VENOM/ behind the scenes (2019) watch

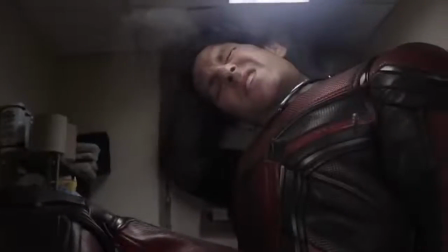[4:09]
Luma Pictures Studio worked on that scene, and the shooting was conducted in different stages.
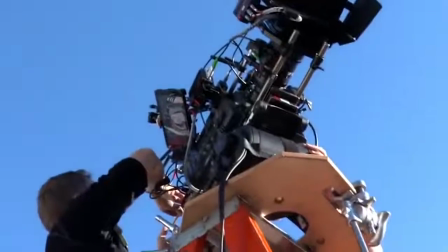[4:15]
First, Ant-Man was shot behind a chroma key model of the closet and the Wasp, using props to act out the interaction.
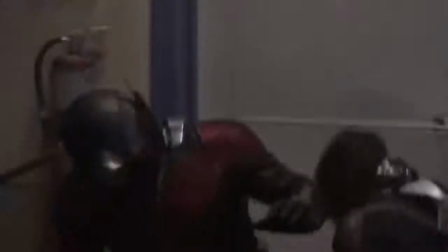[4:21]
Then the background, which is a real room, was shot,
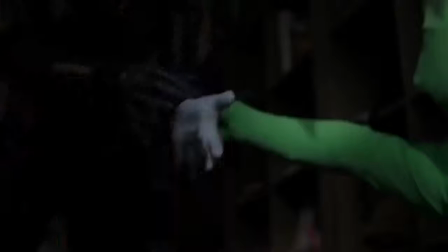[4:24]
and for the scene in the classroom where characters of different sizes pass each other a backpack, obviously it's not the same backpack.
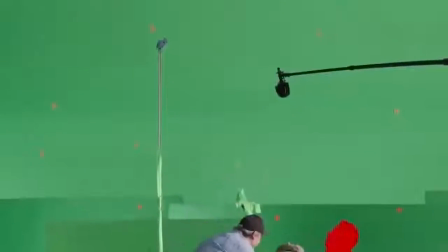[4:32]
Steve has a larger version of it in order to create the effect of its reduction. However, the Wasp just has a normal one.
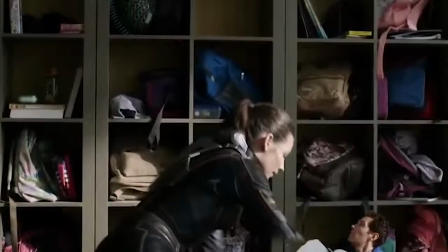[4:38]
The shrunken Ant-Man was shot in a chroma key pavilion, and the Wasp in a real classroom.
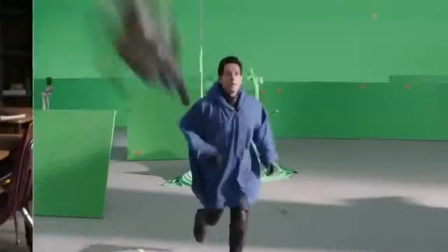[4:43]
Yes, they didn't even meet in this scene, and it was probably filmed on different days. After that, Scott runs out of the school and down the steps.
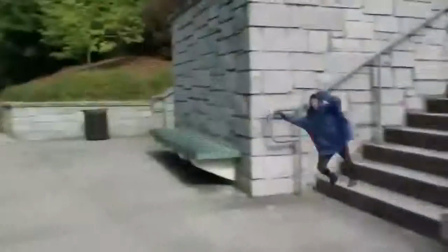[4:51]
These scenes were first shot on location without the actor and using a motion control system,
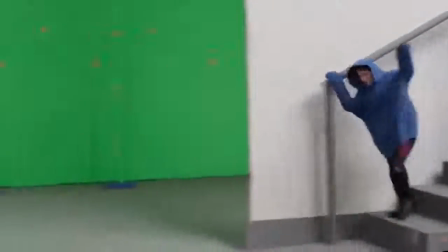[4:56]
which remembered the camera movement and then they let the ant himself run around.
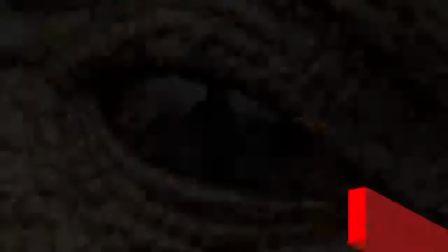[5:03] Hiya, champ. How was school today?
Jurassic World: Fallen Kingdom.
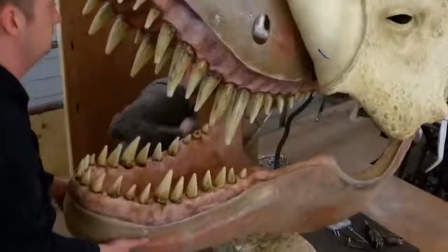[5:08]
During the shooting of the last movie of the Jurassic World franchise, filmmakers used both physical and digital effects to create spectacular action
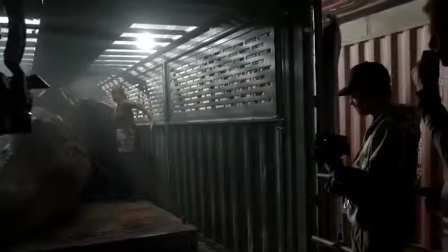[5:17]
effects and convince the viewer that whatever's happening on the screen is absolutely real.
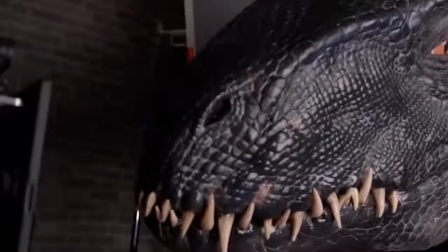[5:22]
Frankly, we didn't really believe them, but the attempt was cool. For example, this island was created virtually on an empty space in the ocean.
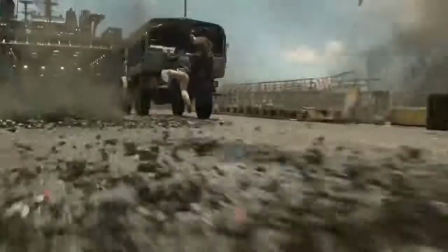[5:30]
At the same time, the film's director, Juan Antonio Bayona, as promised, used animatronic dinosaurs in the movie.
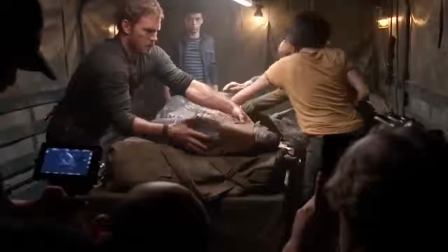[5:37]
The head of the animatronic workshop, Neil Scanlon, and his team built 3 animatronic monsters.
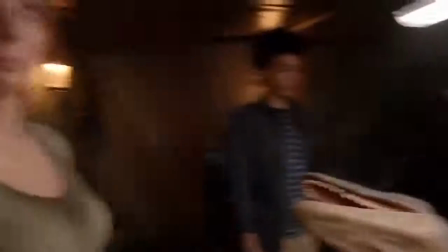[5:43]
Not entirely, of course, but it was enough to add some realism to the dinosaurs in the frame.
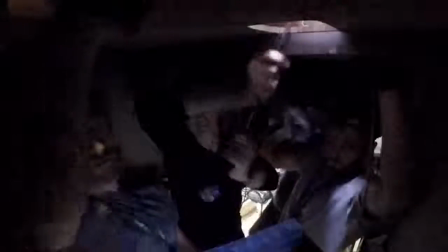[5:48]
And it's like, you know there are no ancient lizards in the picture, but still,
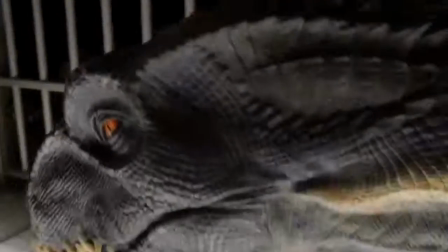[5:52]
the artists who worked on the movie are real masters, and they have a great imagination.
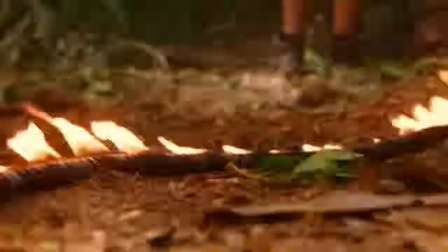[5:57]
For example, in one of the scenes, they needed to produce interactive lighting to recreate the lava flow falling from the roof.
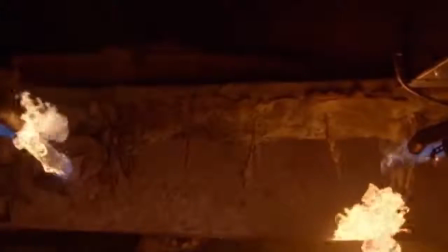[6:05]
The LED screens would be too bright, so they had to make something more fluid, small but luminous.
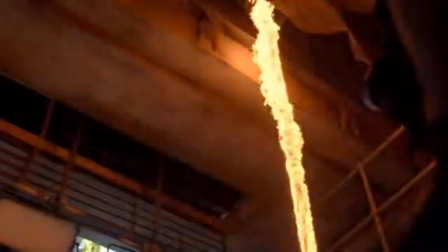[6:11]
The VFX team decided to set fire to cat litter and throw it off the roof.
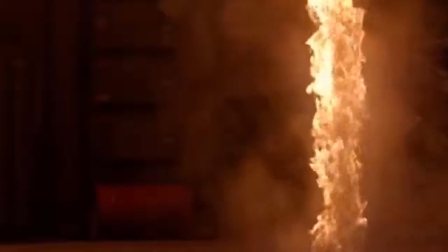[6:16]
Well, why not?
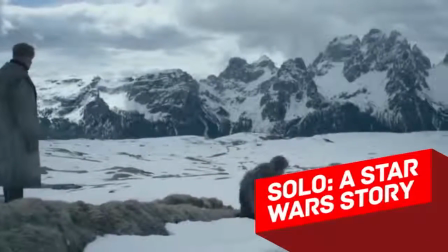[6:21]
Solo: A Star Wars Story.
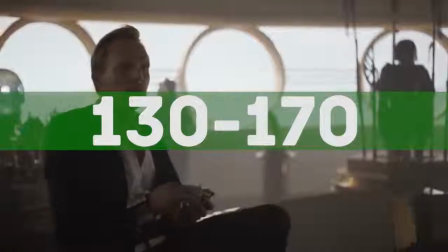[6:23]
Forecasts promised Solo from 130 to 170 million in the opening weekend, but the film only earned about 103 million.
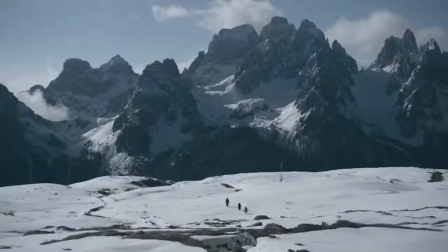[6:32]
This is the worst start in the history of Star Wars.
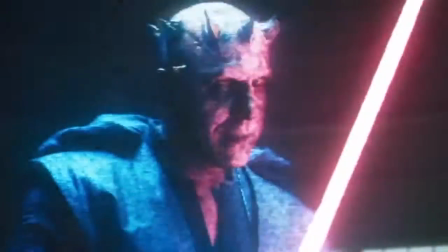[6:37]
So we can say that the film almost flopped, but that doesn't mean it doesn't have cool special effects about spaceships flying through space.
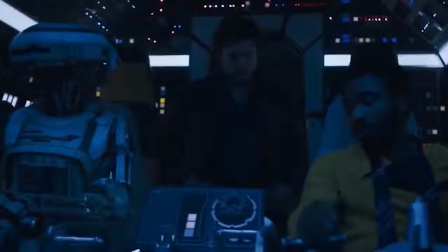[6:46]
Take for example L337, played by Phoebe Waller-Bridge.
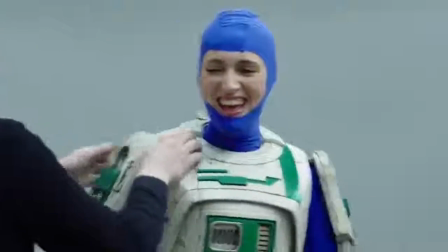[6:50]
Yes, there is a person inside, wrapped in green fabric and with panels attached to the top.
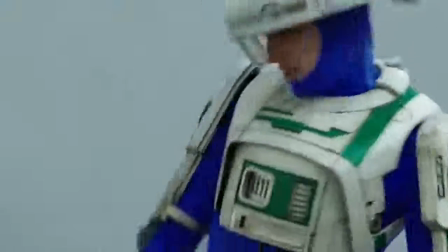[6:55]
It's hard to even imagine what it cost the actress not to laugh constantly.
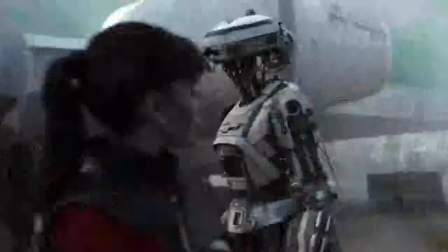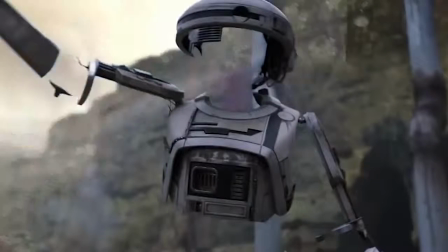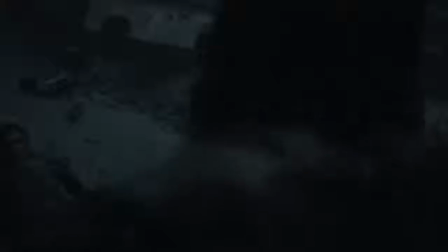[7:11]
And a special thanks goes to the creators for Chewbacca's voice.
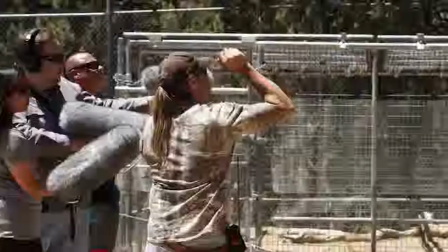[7:15]
They didn't limit themselves to old recordings and decided to update the voice using sounds of different animals.
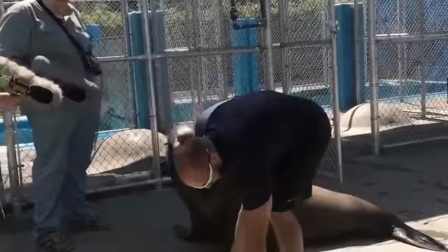[7:22]
For example, a seal.
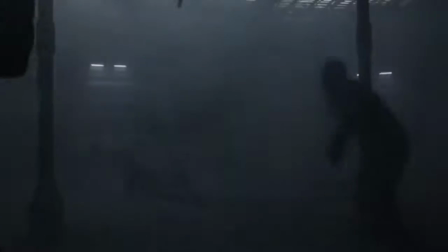[7:29]
Who would have thought that Chewie would grow flippers? Pirates of the Caribbean 5.
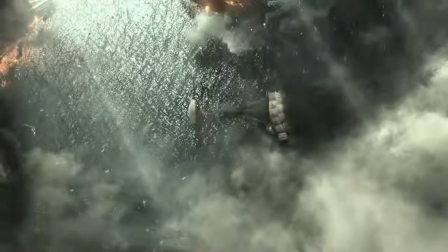[7:35]
Some believe that pirates are not as cool as they used to be, and that it's time to leave this fantasy world, moving on to some more successful stories.
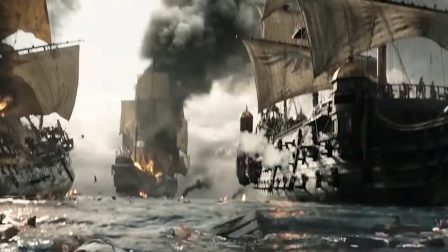[7:43]
Well, maybe this is partly true, but you can't deny that experts in computer graphics who worked on the last film did go the extra mile here.
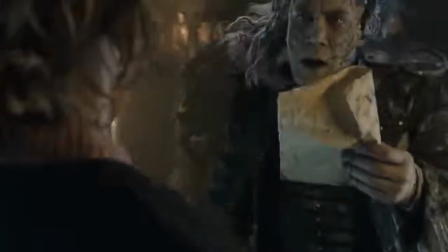[7:51]
They created not only some relatively minor details like the appearance of Captain Salazar and his crew,
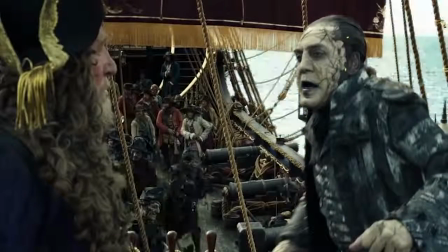[7:57]
but whole naval battles, and even the sea itself.
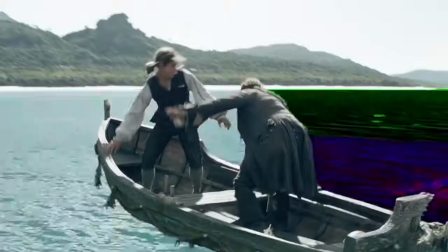[8:01]
It took them almost a year to make the water perfect, like in reality, and with it the interaction of the sea with the ships.
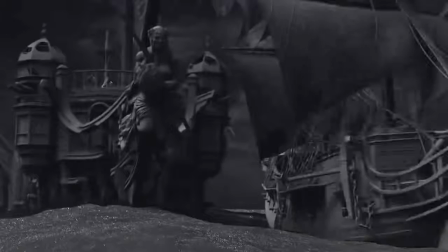[8:08]
The work was done by artists from the Moving Picture Company from all over the world, London, Montreal, and Bangalore.